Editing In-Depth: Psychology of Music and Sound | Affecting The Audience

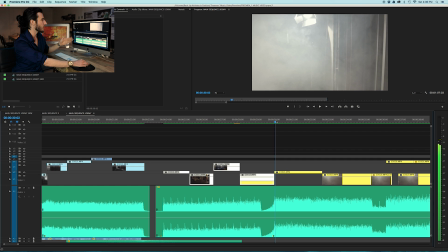7:27 Now when we get to this part, there's a totally different feeling. I chose to show half the amount of shots because it was a much more slower pacing for that specific part in the soundtrack.
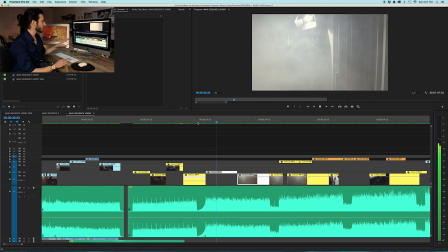7:40 So we go into the break and slow things down.
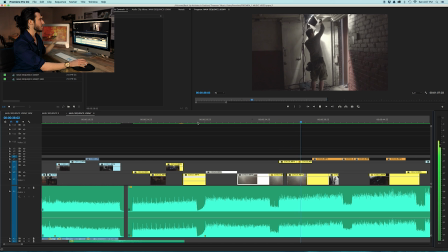7:46 And now we go into a different set of shots where we kind of pick the pace back up.
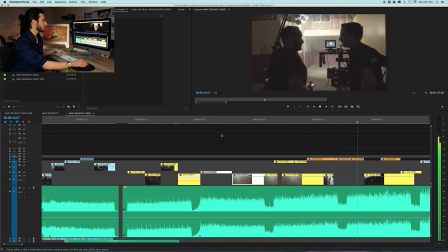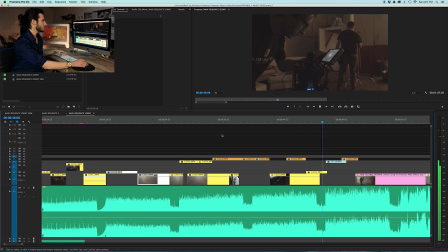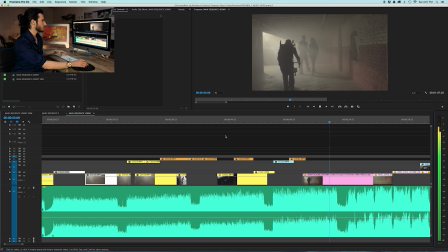So you can see when we went into this slower pacing where we chose to only use 2 shots, there was a slower feeling with the soundtrack. And then after that break, things started to pick back up into the song, and that's where we actually increased the pacing following the overall ebb and flow of the soundtrack.